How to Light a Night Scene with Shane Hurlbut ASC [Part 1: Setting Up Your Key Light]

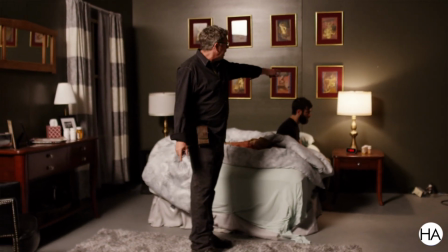247s
When you're using practicals, especially like these barrel lamps and stuff,
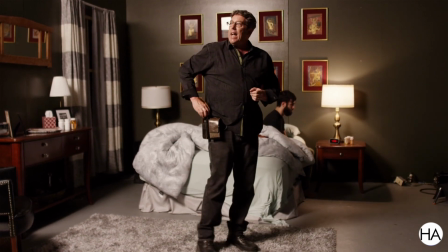253s
they are a very warm tonality. These Westcott spider lights match that tonality.
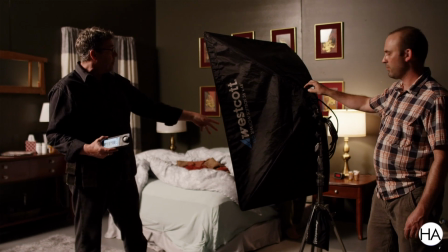261s
We can put honeycombs and everything on it, which I think we're probably gonna have to do, or we'll dim it down and just go one circuit.
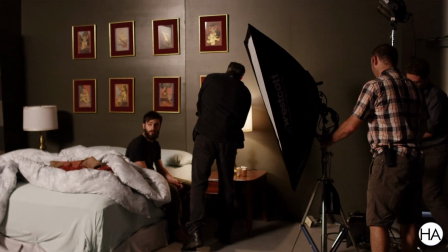268s
But let's play it horizontal over here, and let's fire it on to him like this.
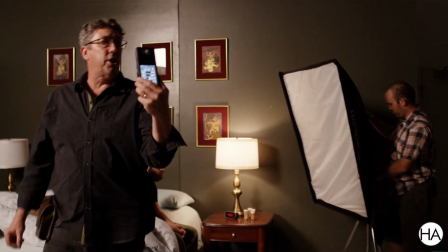274s
Color temperature wise, what we have to match is 2270.
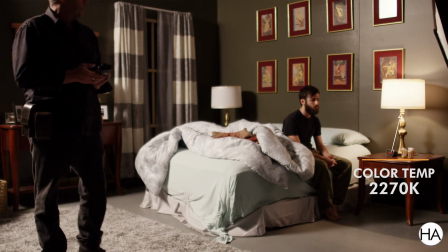279s
So that's what we're looking to go for, to be able to match that light.
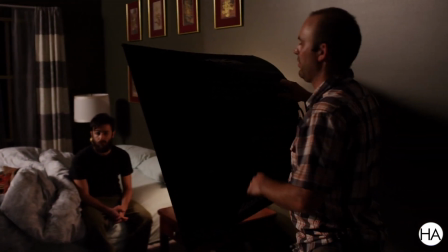284s
And the reason we like the Westcotts is because the color temperature is very warm.
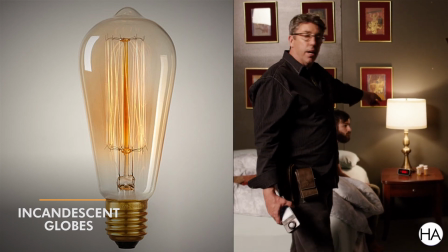289s
Same globes that we actually have in that light right there. So we're going to mimic this light.
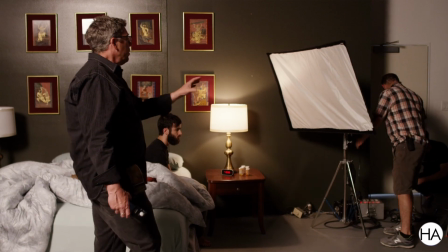295s
Now the reason I'm starting and building
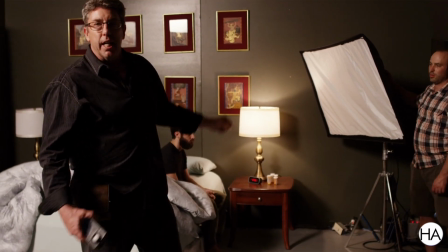300s
with the practical light first is because that's going to decide
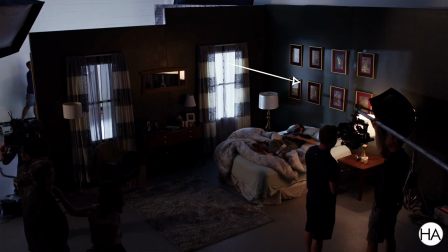305s
how bright my moonlight is based on this light being on.
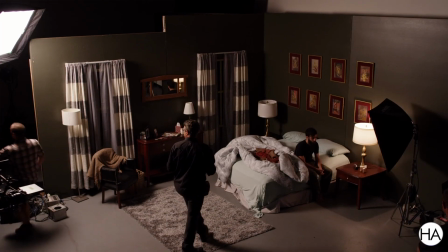309s
And then we'll go from there. I love this mood right here.
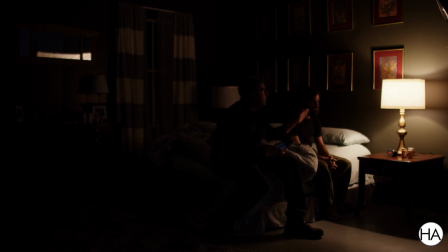315s
This mood is perfect. Coming from this light is absolutely awesome.
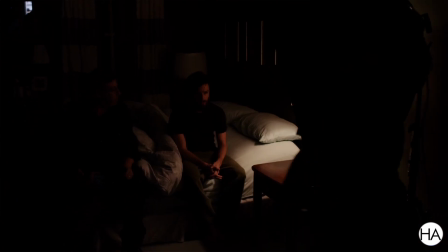319s
It's just not bright enough.
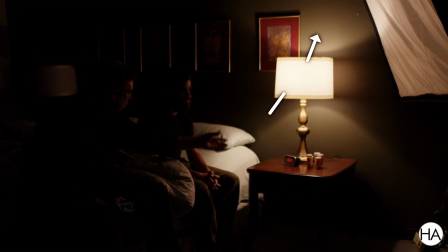321s
And if we put a brighter bulb in there, then it's just gonna be bright on the wall and bright on the bed, and it's, you know, it's not gonna be any different.
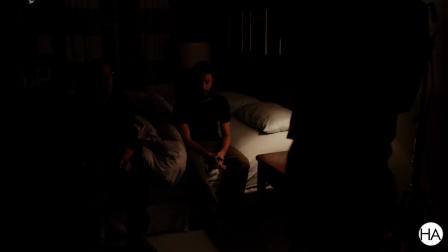330s
So that requires us to bring in our light. So the great thing about the Westcott is we have 3 circuits.
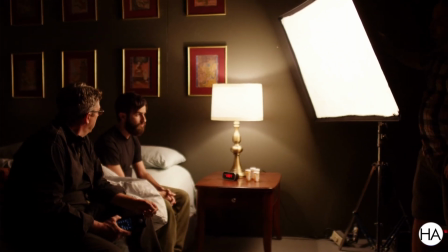336s
So we can turn them on one at a time. That's the first circuit, the second circuit, and the third circuit.
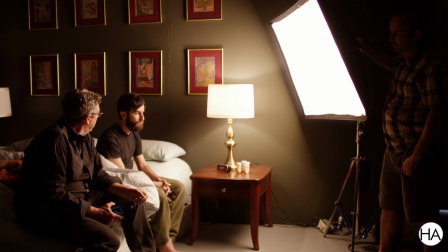342s
That's probably too bright. Exactly. So that's 2 circuits now. Now go to 1.
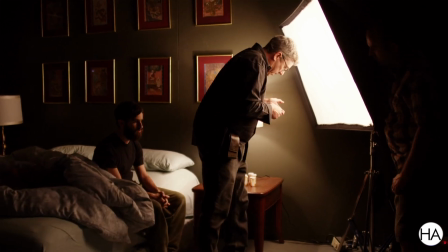348s
Okay, now let me see my color temp. We're 2476.
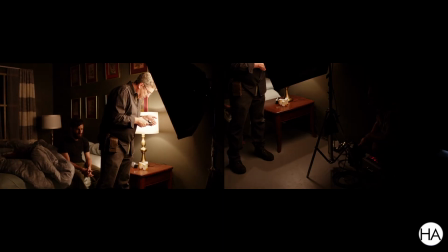353s
So let's dim that down. Coming down. Down, down, down, down, down, down, down, down, down.
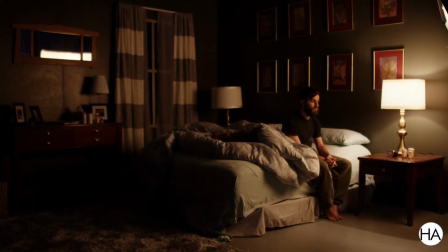359s
Eric, I see your light reflected in the mirror, but it looks absolutely perfect.
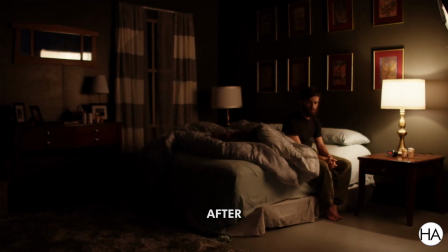368s
Like the color, the tone, I love how it's light and all that stuff.
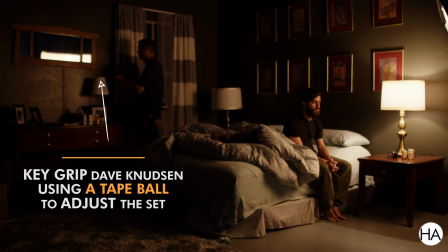372s
So I think we just get a tape ball. Let's go to 4,000 Kelvin on the A camera, guys.
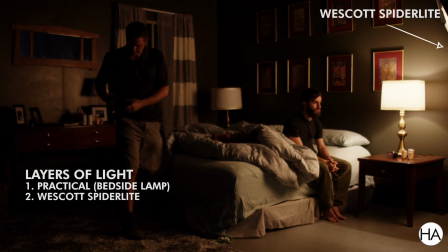380s
That works. Good, nicely done. Now what I like about this is it does feel like it's coming from that practical, you know?
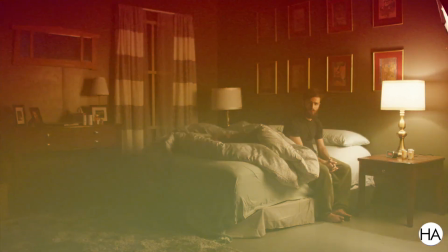387s
I mean, it's wrapping him around, it looks realistic. I got this light here that's a little, it's riding the line.
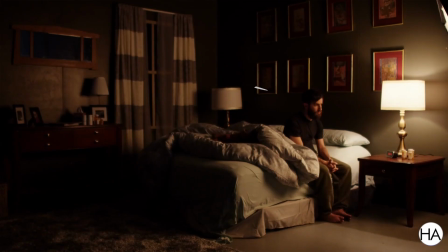396s
I got enough light on him, and I love how it's fallen off on there. And I'm worried that if we honeycomb it or something, then we're gonna lose that kind of single source. You know, it's gonna get too focused. Because I love the detail that it's kicking up in there.
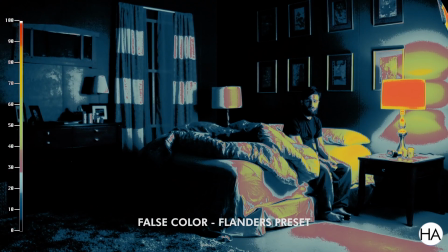411s
How far under is this as far as the IRE is concerned? Like, how low are we willing to let these shadows go? That's 18 in there. 18, okay. It's definitely dark, but I think that the mood is nice. He's right, okay. Okay, so let's read this light.
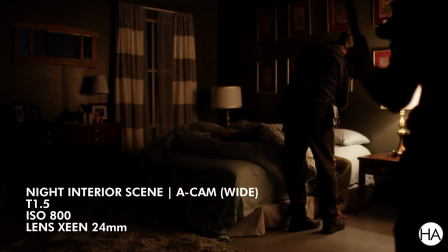426s
1.5 on the Xene 24 mil, and I'm a 2.
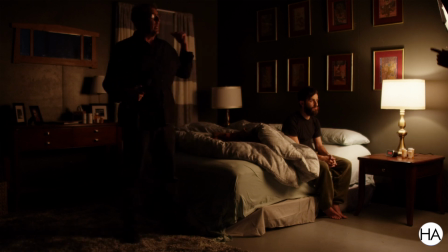433s
We've got that base level. Now let's get an M8 back there, and I want to talk you through matching color temps. Like our YouTube channel and follow us. We're out there, we're slinging it.
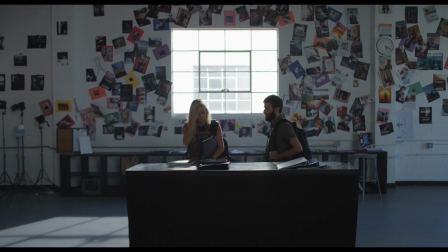446s
We're sharing the knowledge. I have the passion, I have the inspiration.
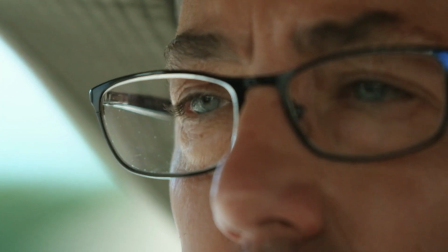451s
I love talking with all of you and sharing 30+ years of experience.